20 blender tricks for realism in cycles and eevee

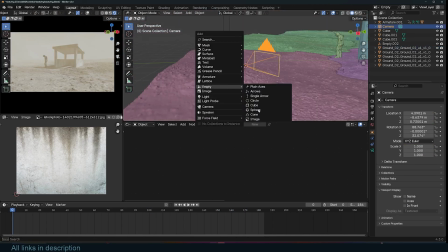4:08 Parent your camera to an empty. 2.
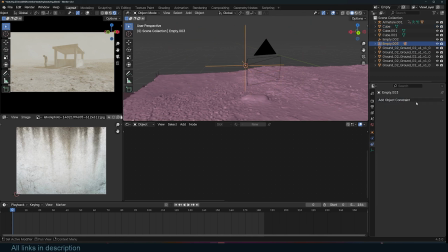4:11 Add a track 2 constraint to the empty, the one the camera is parented to, and set it to look at another empty.
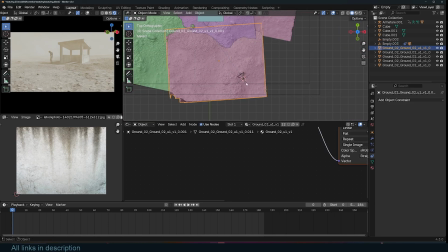4:17 3. Clear the rotation of the camera so it faces the direction of the empty with the track 2 constraint. The beauty of this setup is that your camera remains free to move and rotate because it doesn't have the constraint directly applied to it.
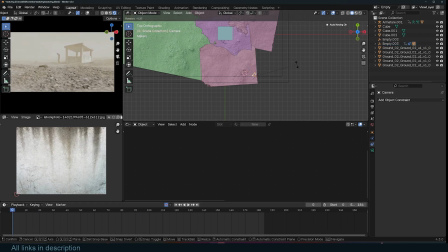4:31 However, it will always look at a specific target due to its parent's constraint. You can animate both the look at empty and the parent empty to achieve smooth and dynamic camera animations.
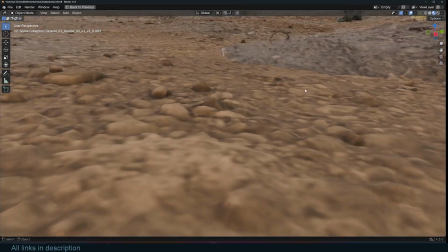4:42 When the camera gets up close, especially near the ground, the resolution and detail of the ground might look lacking or blurry.
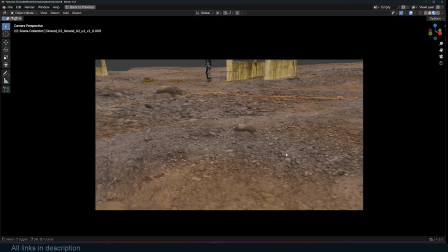4:49 To maintain high quality in close-ups, duplicate the ground mesh, scale it down, and position it close to the camera.
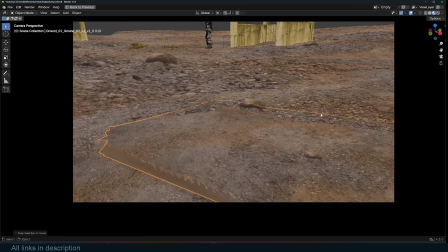4:56 This ensures the camera sees finer details up close. Scaling down the mesh effectively compresses more detail into a smaller area. Since the ground is made up of small rocks, this technique makes them appear even smaller, which works well visually.
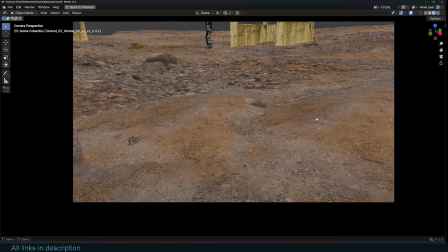5:10 However, scaling up wouldn't work the same way. When you scale an object or texture up, it takes up more screen space, spreading the detail over a larger area,
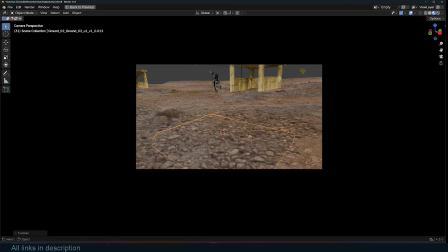5:19 which can make it look stretched and low quality because of the texture or mesh's limited resolution.
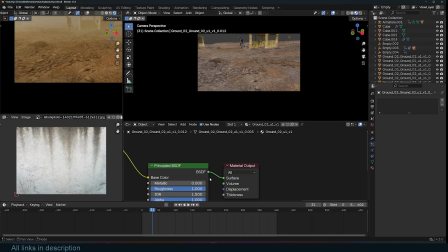5:25 Additionally, consider the actual scale of the rocks on the mesh.
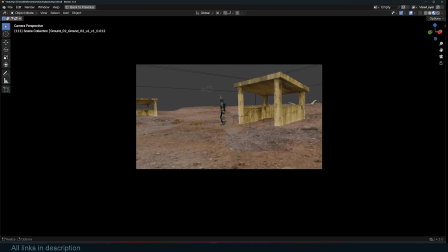5:28 Large rocks look realistic only up to a certain point. Beyond that, they can appear unnatural.
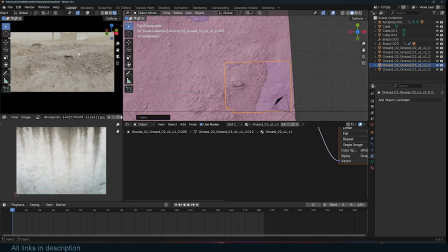5:34 On the other hand, smaller rocks and pebbles can scale down infinitely without breaking realism.
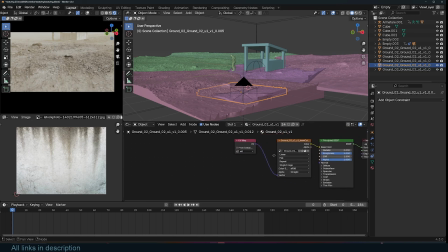5:40 Showing smaller rocks adds more detail and enhances the overall look. Just be mindful of where these meshes intersect. Ensure they blend seamlessly with the surrounding environment to maintain a natural appearance.
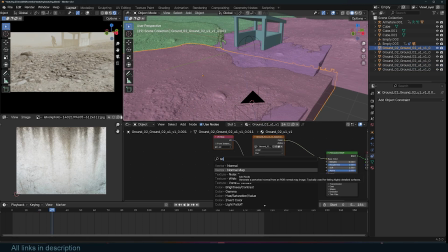5:52 To make all the assets blend seamlessly, it's essential to adjust their hues, especially for scanned 3D objects like the ground.
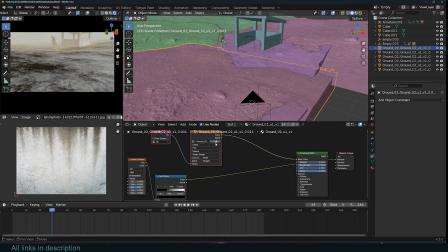6:00 These are often scanned under different lighting conditions and at different times of day, so their colors won't always match.
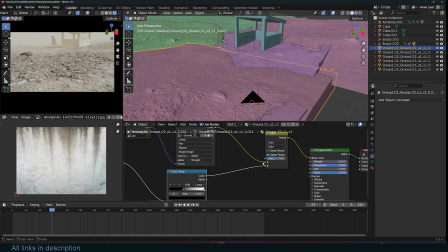6:06 One way to fix this is to add a noise texture and mix it with the ground material to introduce slight color variations. This adds a natural feel to the ground, mimicking the subtle inconsistencies you'd find in real environments.
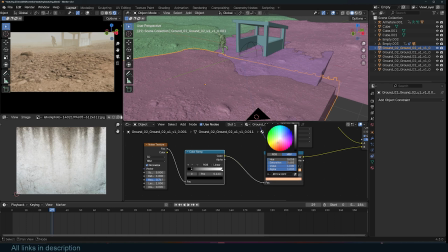6:19 Similarly, you can tweak the colors of other assets, like adding a bit of color to the concrete house so it harmonizes better with the environment. By matching the hues and adding subtle variations, the scene will feel more cohesive and realistic.
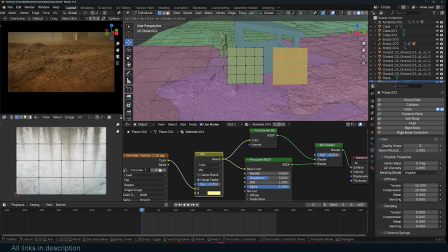6:34 Finally, let's simulate some wind by adding papers being blown around.
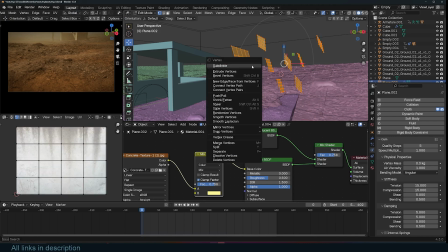6:38 Start by creating a subdivided plane, then duplicate it a few times in different areas.
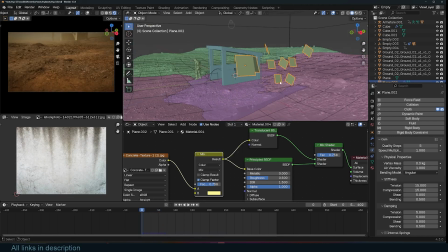6:44 Assign a cloth simulation to the planes to make them behave like paper.
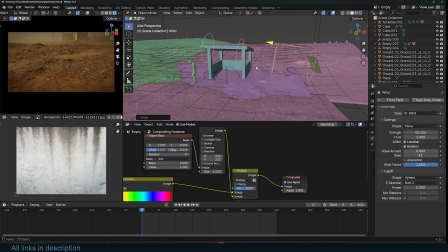6:48 Add a strong wind force field to blow the papers away, and set the house as a collider object to interact with the flying papers.
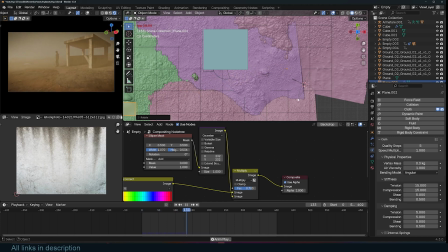6:55 However, since we're using a high-poly 3D scanned mesh for the ground, making it a collider will significantly slow down the simulation.
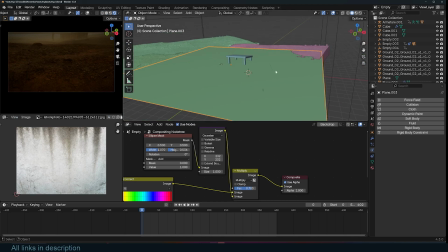7:02 To optimize this, 1. Create a large plane covering the scene.
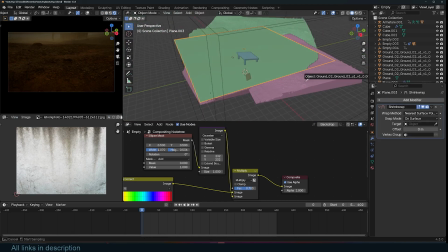7:07 2. Add a shrink wrap modifier to this plane and set the mode to project. 3.
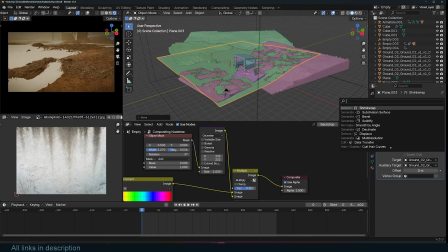7:12 Select the ground objects as the target for the shrink wrap modifier.
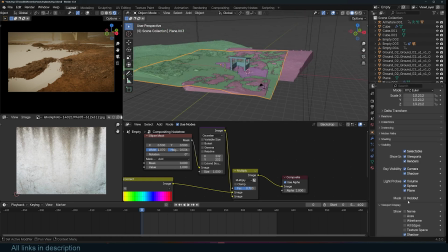7:16 Each modifier can only target 2 objects, so add additional modifiers to handle any extra ground objects, keeping the same settings.
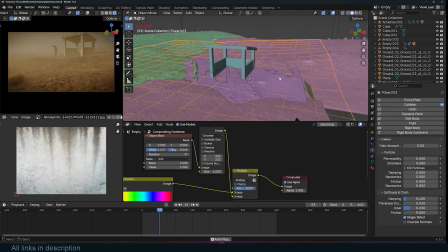7:23 This will project the plane onto the ground, morphing it to match the shape of the terrain.
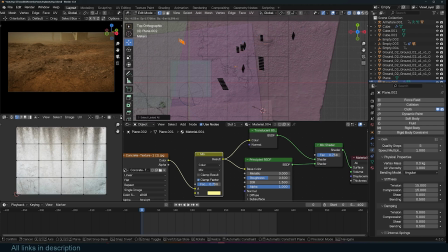7:28 Now use this projected plane as the collider object for the simulation.
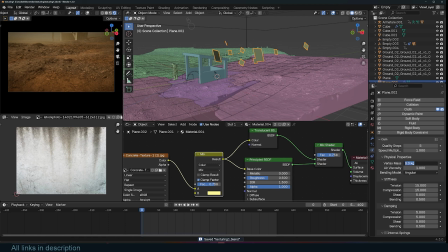7:32 This setup ensures that the papers collide accurately with the ground and the house while keeping the simulation performance smooth. And that's it, my friends. That's how you can create epic scenes in just a few minutes.
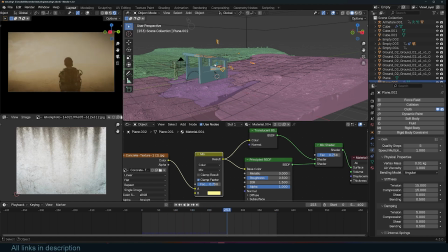7:45 Before I let you go, be sure to leave a comment and let me know if you spotted any tricks you hadn't seen before.
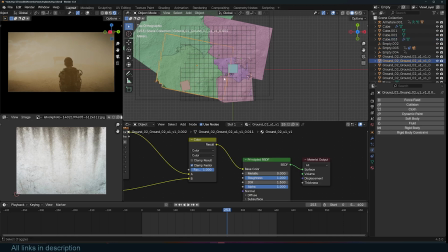7:51 I always love wowing you with new techniques, but it's getting tougher as you all become experts yourselves.
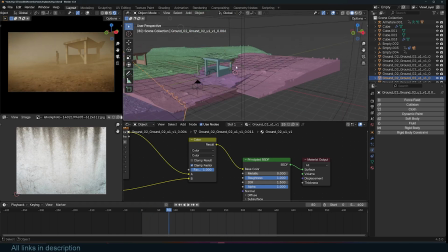7:56 Don't worry though, I'll keep trying. Also, check out this amazing Geometry Nodes course by Top Channel 1-on-1.
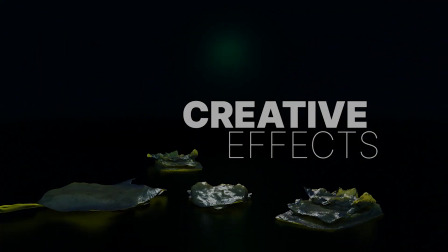8:04 It started as an introduction to geometry nodes in Blender, but has evolved into a full-blown motion graphics course as new chapters and lectures are added.
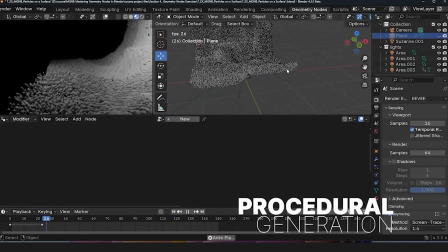8:11 Thanks for watching, and I'll see you next time.